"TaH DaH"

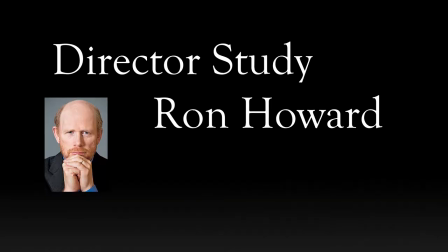To understand the directing style of any director, it is important to understand his history.
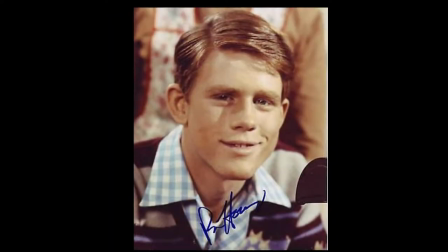For director Ron Howard, this was his early career in acting. Howard's career began in 1959 at age 5.
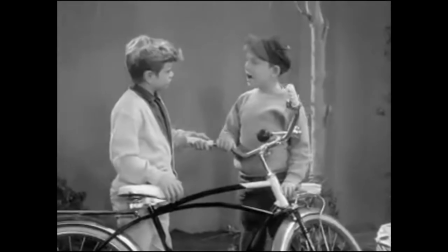Most of his early life was spent acting in motion pictures, but primarily TV shows.
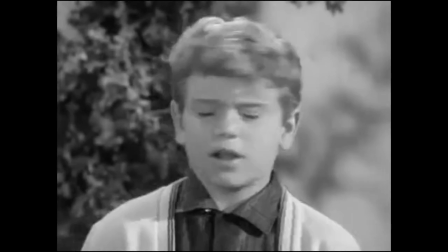Howard's most significant role was playing Oppie Taylor in The Andy Griffith Show for all 8 seasons of the show.
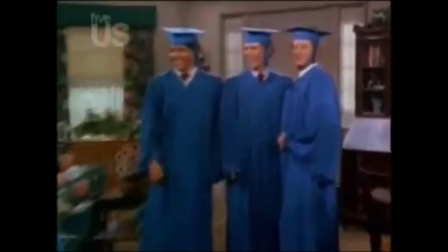He later starred in the TV show Happy Days for 6 years before leaving to pursue his directing career.
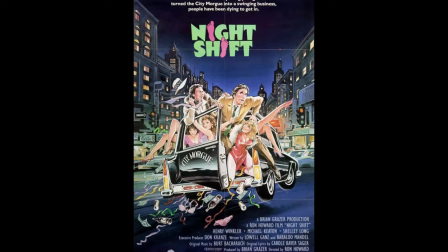His break came in 1989 with the comedy Night Shift. Howard has since directed many films including the three we'll be looking at today.
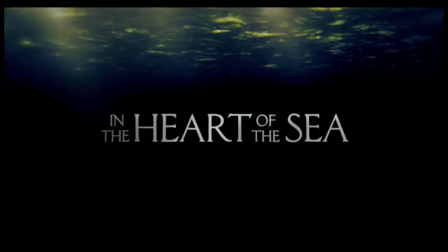Rush, a biographical sports drama, In the Heart of the Sea, an adventure drama based on a non-fiction book, and the mystery thriller Inferno. Both Rush and In the Heart of the Sea are based on real events.
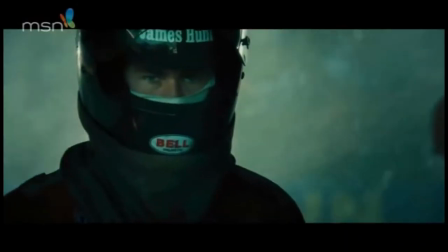Rush is based on the 1976 Formula 1 racing season and follows a rivalry between racers James Hunt and Nicky Lauda,
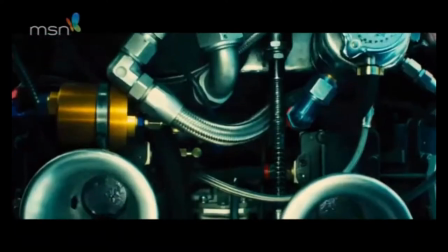played by Chris Hemsworth and Daniel Broll, respectively.
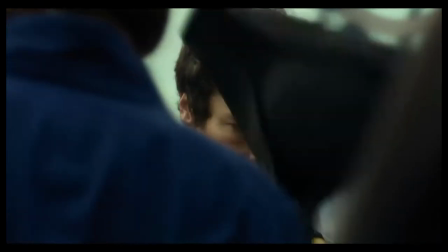In the Heart of the Sea tells the story of the sinking of the ship Essex by a white whale and the hardships endured by the crew,
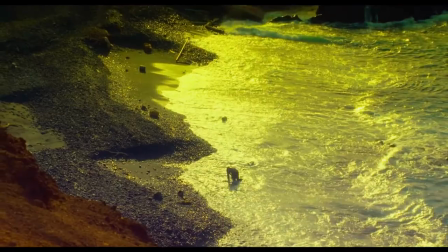who were forced to sail over 2,000 miles in tiny whaling boats from the offshore ground back to the African coast.
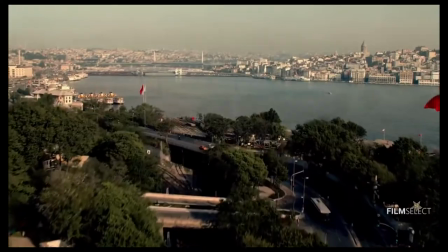The third film, Inferno, is based on the Dan Brown novel of the same name and tells the story of Professor Robert Lagden,
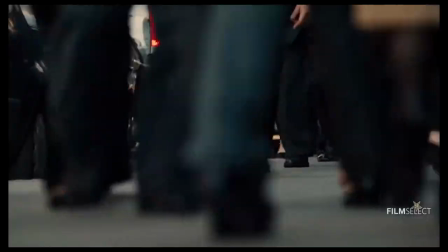who must decipher a series of clues to find a viral agent and stop its release.
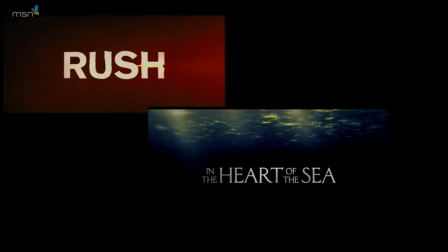The subject matter of each of these films is very different, however, each present the characters with very different obstacles to overcome.
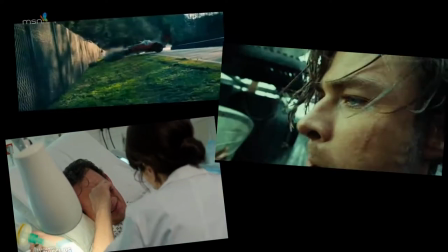These obstacles vary in nature, from horrendous injuries suffered in Formula 1 to starvation on the high seas.
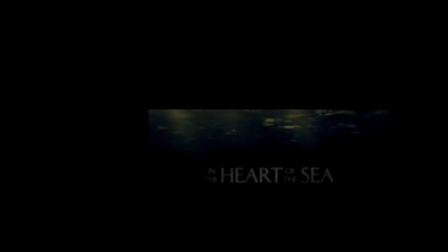Both Rush and In the Heart of the Sea are drama films with a focus on sports and adventure, respectively.
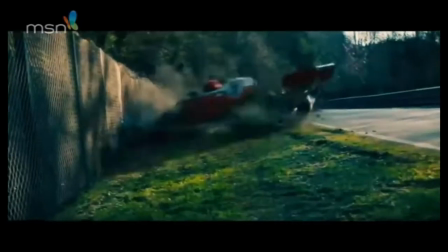Rush focuses on the danger that Formula 1 drivers put themselves in to win races.
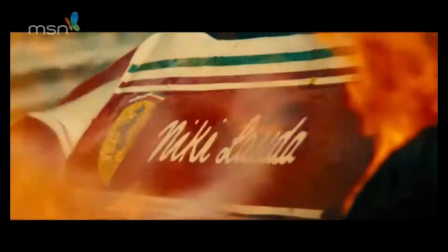There was a 20% chance to die in every race they drove, even if the conditions were good.
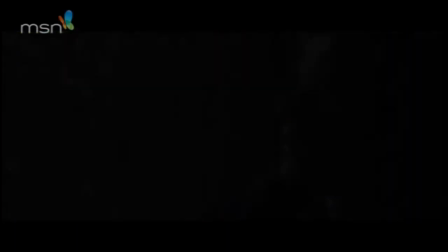The crash and severe trauma that Lauda faces shows people's capacity to continue doing what they love despite the obstacles they must overcome.
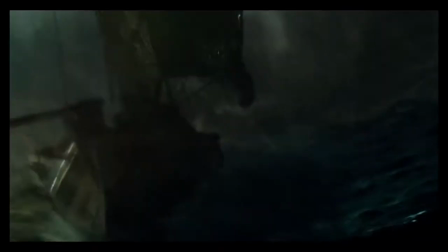In the Heart of the Sea addresses the dangers that whale hunting posed and the emotions that come with hunting the biggest creature ever to grace the planet.
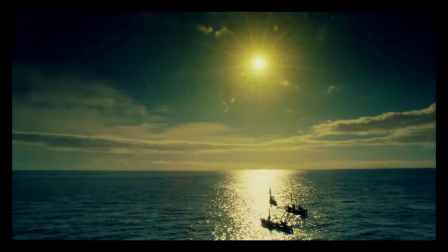In the Heart of the Sea also faces the ugly truth of agreed cannibalism that sailors were forced to perform to survive.
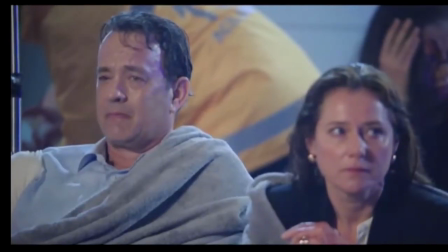The themes in Inferno have a much greater effect on modern society, and warrant separate discussion later in the video.
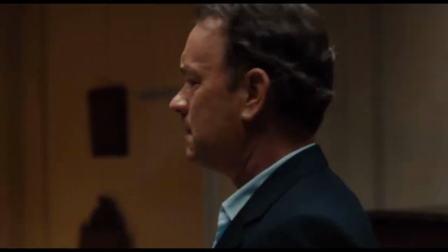All three films make use of a variety of camera angles, but the ones that stand out are the close-ups of actors' faces.
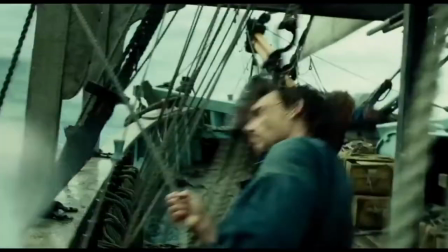These close-up shots evoke emotion in the viewers by focusing on the actors' expressions.
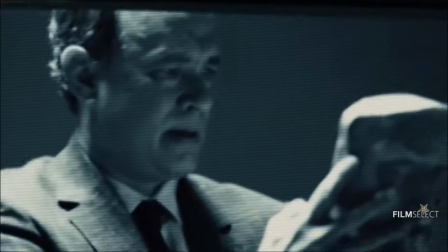These shots are often shot in times of great physical or mental stress. The shots convey the stresses the character is experiencing.
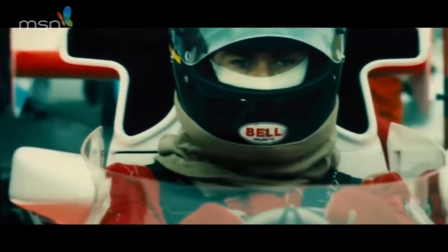In addition, each of these films, however, focuses on a different camera angle to enrich the viewer's experience.
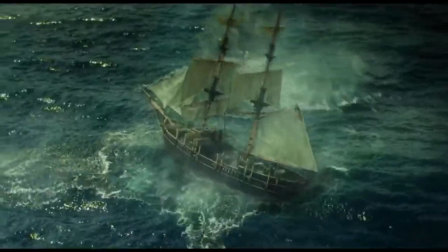In the Heart of the Sea makes use of wide painting shots to provide emphasis to the vastness of the sea.
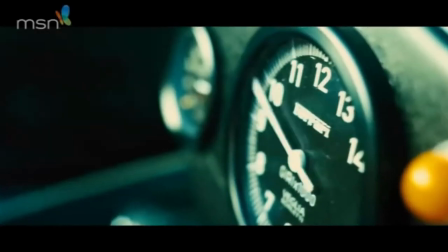Rush makes use of medium and close-up shots to allow viewers to appreciate the insane speeds the Formula 1 cars travel at.
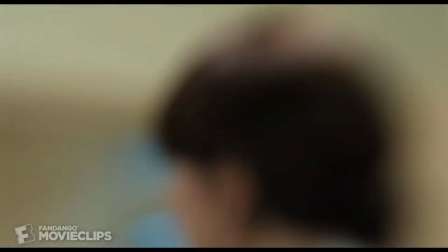Inferno makes use of shots with heavy editing to show the reader's effects of the
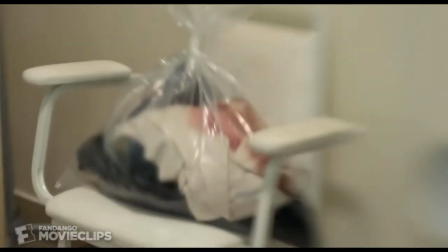concussion and amnesia that Langdon suffers at the start of the motion picture.
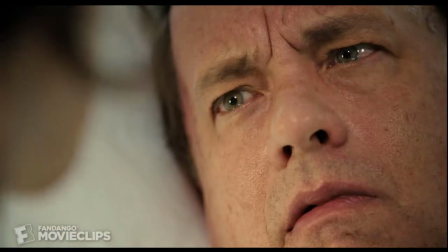These shots throughout Inferno often cause the viewers to be just as confused as the characters.
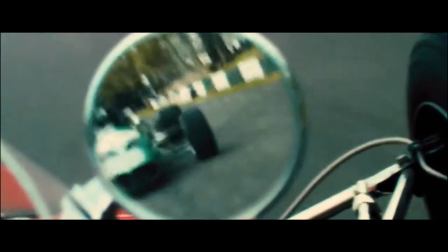The main characters of each film are introduced by facing difficulties early in the films.
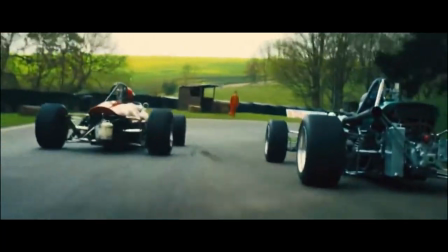For Rush, the introduction is the first time Hunt and Lauda race against each other in Formula 3.
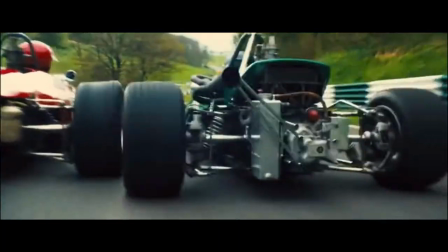This ends in a confrontation and a minor crash. These scenes create the images of James Hunt and Nikki Lauda as the English playboy and the Austrian perfectionist.
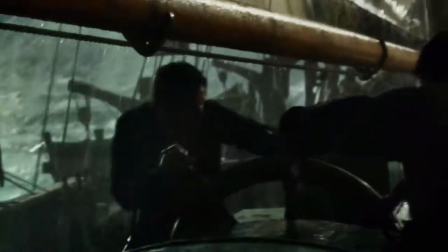In the heart of the sea, the Essex is damaged during a storm due to bad captainship.
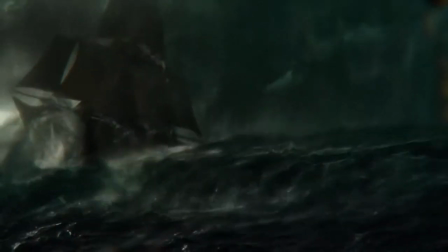The first mate, Owen Chase, played by Chris Hemsworth, protested the decisions which caused the damage.